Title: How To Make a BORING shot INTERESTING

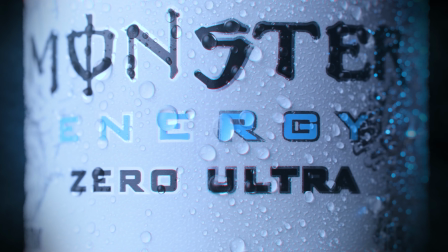A week ago, I made this monster product video, and it seems like everyone's favorite shot was this top-down one,
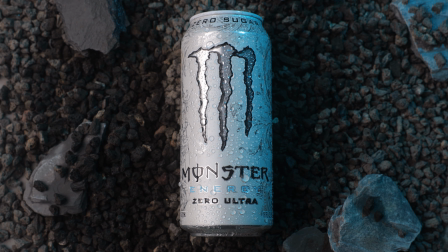which surprised me because taking a look at the raw footage, it's nothing special. And if it weren't for a few simple yet effective editing tricks, this shot would have never stood out.
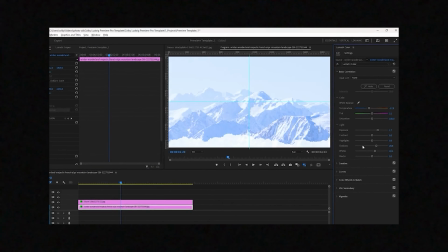Now, it's no secret that a lot can be done while editing to manipulate shots and achieve better results. I just wish I knew what was possible a lot sooner, which is why I'm making this video, to not only share the tricks I use to elevate this shot, but to also help you look at editing in a different way. The first thing I actually did was color grade the clip, which gave it this moody nighttime look. But color grading is no secret, so I'll move on. The next trick that I use is what I'm gonna call focus shifting, focus altering, or light manipulation. As you can tell, I don't really have a good name for it. Because this was a top-down shot, it felt a little two-dimensional for my liking.
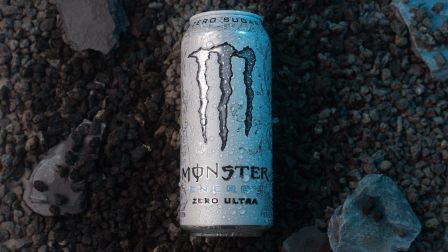What I mean by that is the can was in focus and the rocks weren't out of focus enough.
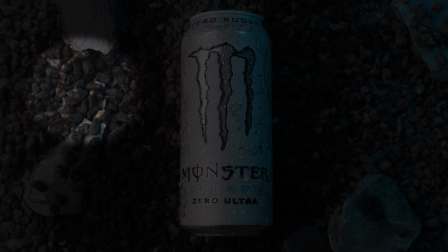Or in other terms, the image lacked depth, which means both the can and the rocks were competing for the viewer's attention when all the focus should be on the product.
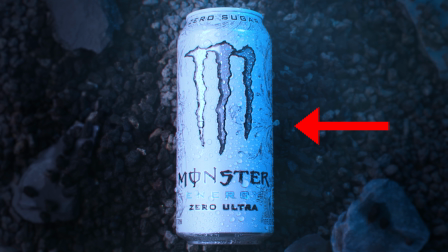Now, if you look at the final shot, it looks like the can is closer to the camera than the rocks on the sides. You also aren't looking everywhere. It's easy to decide where your focus should be. So how did I accomplish these changes?
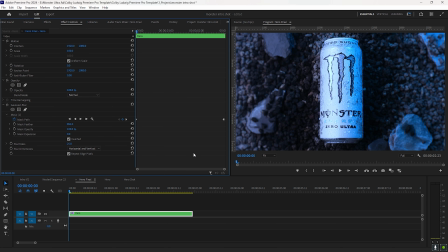Well, the first thing that I did was use a Gaussian blur. But obviously we want the can in focus, so I created a mask and added a lot of feathering to it.
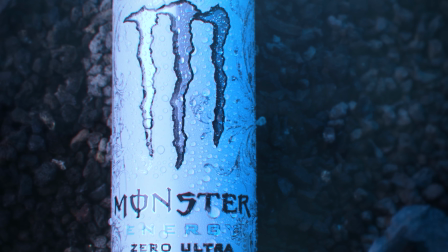This will make the center of the image in focus, and the blur will increase as you work your way to the side of the image, helping us create this fake depth.
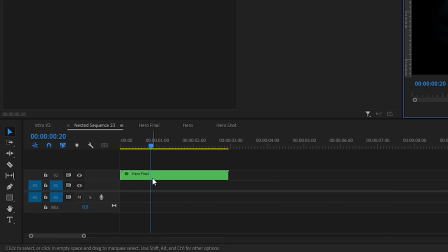But we aren't done there. To add even more depth to the image, I duplicated the clip, and on the bottom one, I lowered its opacity to 35.
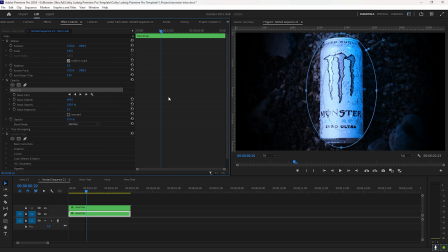Then, like before, I created a mask so the effect is more extreme at the sides of the image than the center. Visually, it's looking way better, but it's still missing something, and that's movement. Movement creates interest, and without it, you might as well take a photo.
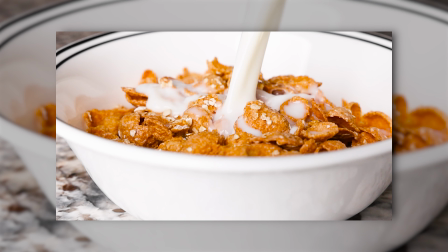There are a lot of things that can move in your image, whether it's the product, the environment, or the camera. Now, obviously, the product is stationary, but there are still some ways that we can create movement otherwise.
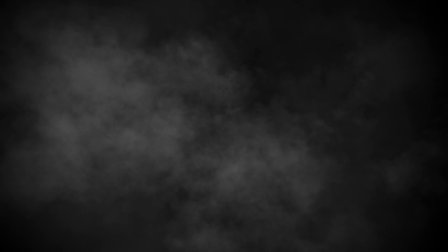One element that I love adding to my videos is overlays, whether it's smoke, dust particles, fire, whatever. For this shot, I added some smoke overlays. These added that much needed movement, but they also help the environment seem more believable. But that's not all. Even though the camera is stationary, there is still a way that we can give the impression it's not, and that's keyframes.
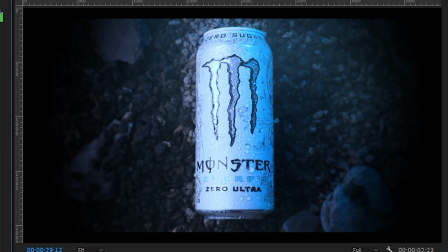So I added some keyframes that pulls the image back to give the feeling that the ad is coming to an end.
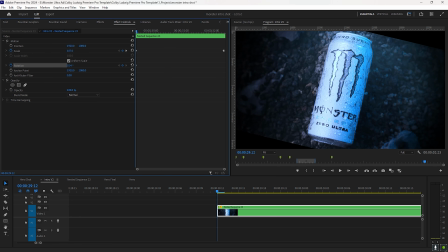I also added some rotational keyframes. These help give the shot a little bit more energy, especially with that slight Dutch angle at the beginning.
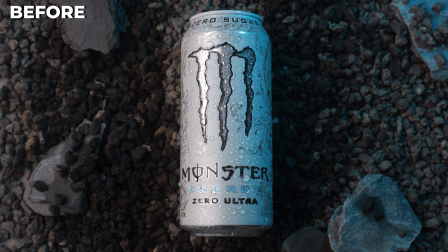There you have it. I know this video was short, but I hope it inspired you to just experiment and have fun while you're editing. If you want to check out the full BTS to the monster ad, click right there.